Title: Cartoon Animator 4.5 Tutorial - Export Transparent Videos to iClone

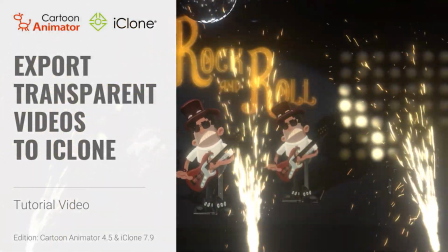Hey everyone, in this video we're going to talk about how to export transparent video from Cartoon Animator and import it into a 3D environment in iClone.
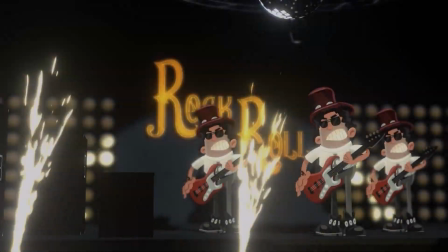The scene that you see right now is actually composed of 2D animated characters composited into a 3D project.
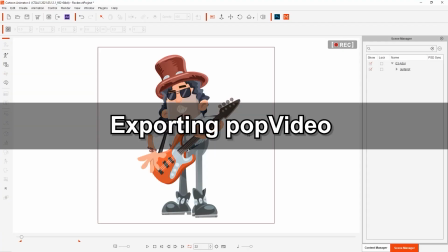To achieve this, we're going to export using the pop video format which uses alpha data and is used by both Cartoon Animator and iClone to export transparent video.
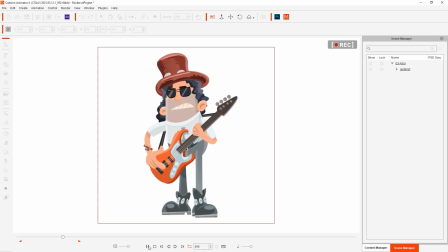Let's take a quick look at our character's animation for a project first. You can see him shredding away on his guitar and this animation will be the only thing exported with the background transparent.
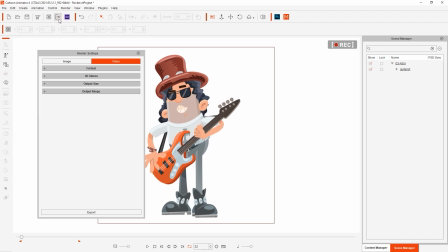Next we'll open up our render export options and choose the pop video export format. There are two important options here to export with preview size video and also to render pop video with high quality.
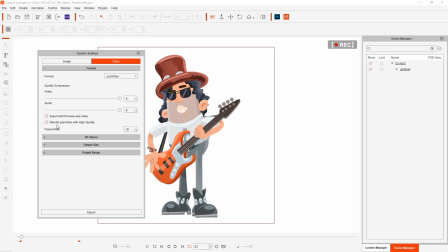The high quality version will consume more resources and may slow down playback in iClone while the preview quality can be used to resolve that problem if you encounter it. Finally we'll just choose our export resolution which is indicated by the black square frame surrounding our character, then choose the project length range and export.
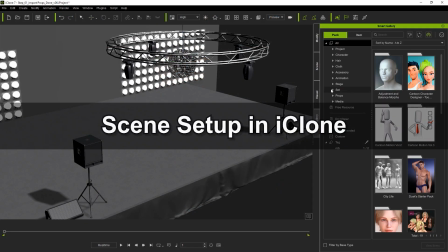Once we're done let's use the smart gallery in iClone to spice up our scene a little bit by adding various props.
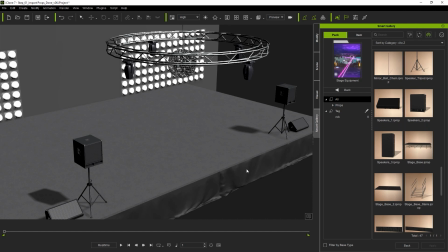You can easily search and find content from any content pack you've purchased in the past in the smart gallery.
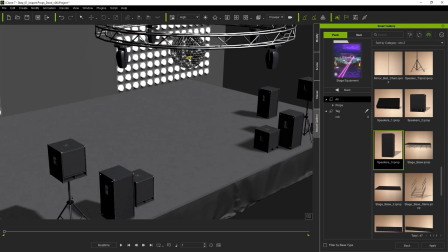In this case I'm using props from a pack called stage equipment which you can find in the content store.
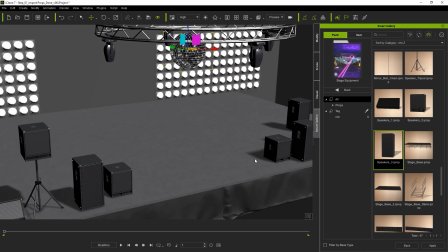I'll also provide a link in the description below next it's time to import our pop video I'm going to hold the control key and click
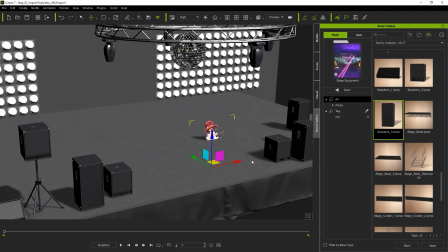and drag with my left mouse when importing it in order to ensure the resolution you can see that it will import as a 2d plane and even cast
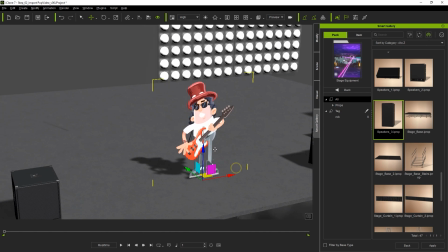a shadow on the stage from
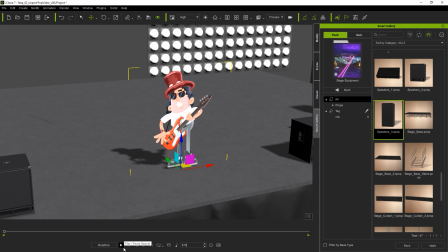here I can enter in an end frame manually and toggle playback looping on the timeline we can play back our animation just to test it out next let's tweak our scene a little bit to make our pop video character fit in better with his surroundings and also
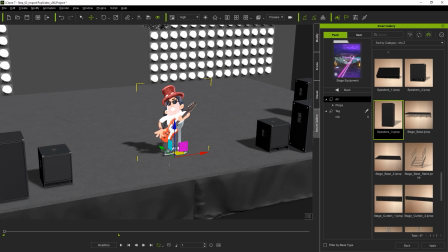add some additional effects. First I'm going to give our guitarist some bandmates by holding down the control key while I click and drag on the transform gizmo.
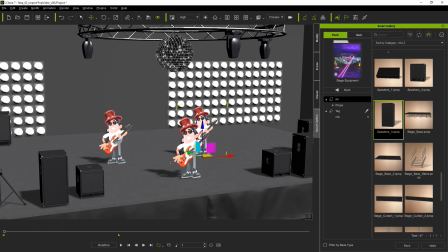This is a quick and easy way to make duplicates in iClone.
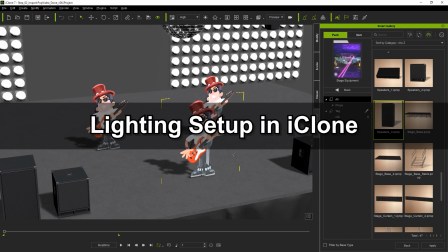Once they've been positioned I'll then head over to our scene manager and turn off our main directional light in order to start with an image based lighting template.
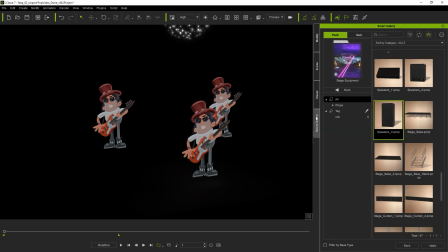Under scene you'll find an atmosphere subfolder that will contain a number of IBL templates.
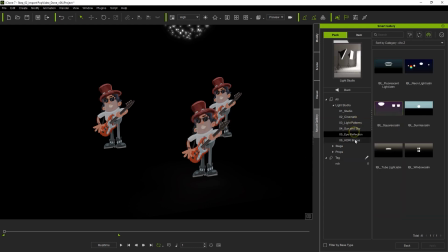In this case we're choosing this blue tinged one that is included in the light studio content pack.
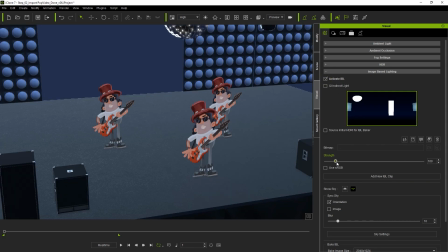After we activate the IBL in our visual tab then we can adjust the strength to get a nice dark blue ambience to start.
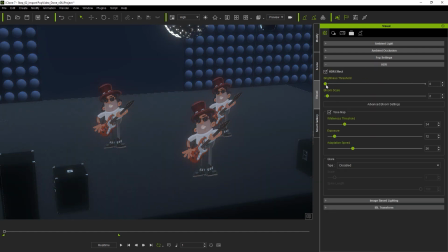From there we can also turn on HDR which will allow us to add some bloom effects to the lighter parts of the scene and also to tweak the overall visual tone.
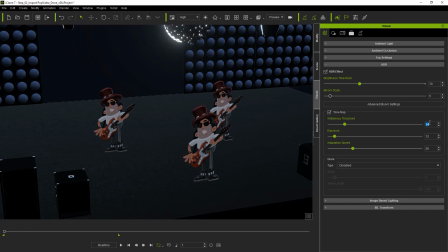Once we've established our settings for the ambient lighting in our scene, it's time to add some spotlights to really make our characters shine.
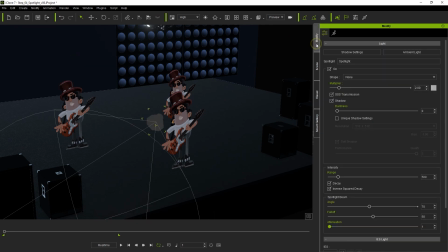You can add a spotlight from the Create menu and reposition it using the W and E hotkeys to toggle transform and rotation gizmos.
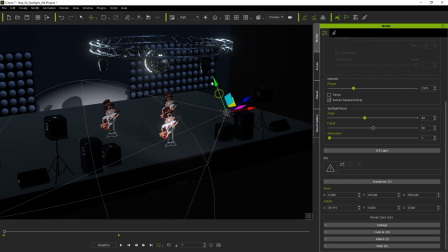Spotlights also include a number of other useful parameters such as range and angle, and you can also adjust the shadow strength and color of the light itself.
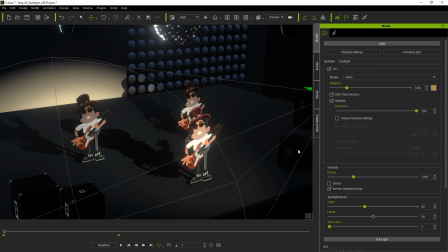After I've got my spotlight parameters set to the level I want I'm going to bring in a transparent PNG which I can use as a glowing sign.
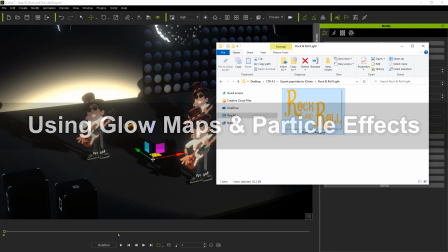If I control and left mouse drag it into the scene it will import as a prop plane that I can then manipulate and animate in various ways.
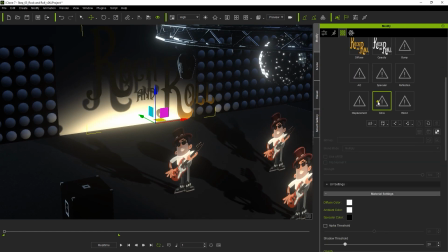In this case I'm adding a glow map to the glow texture channel.
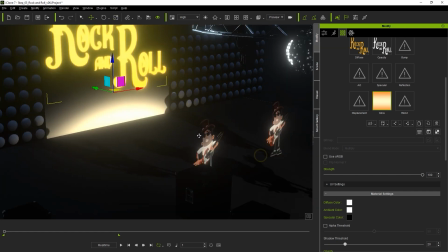The advantage of having a glow map is that you can animate the strength value throughout your timeline to make it seem like the light is pulsating.
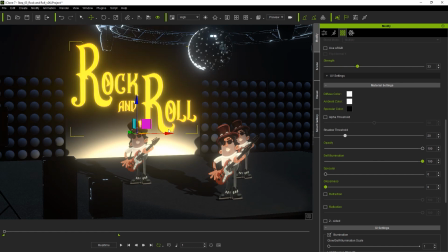The lights on either side of our sign also contain glow maps so I'll increase the strength of the first one to give those lights a little glow effect.
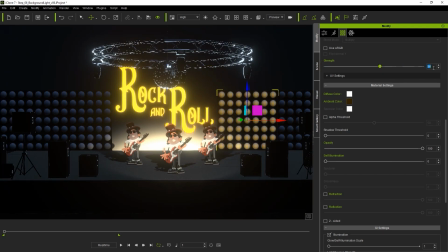If I want to copy those same material values to the other surrounding lights I can simply use
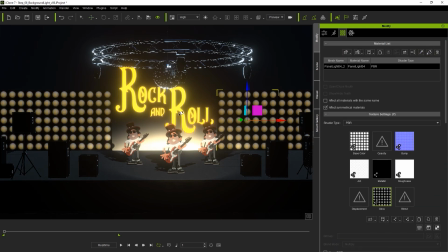the copy paste command at the top of the material section and paste the same material to each one.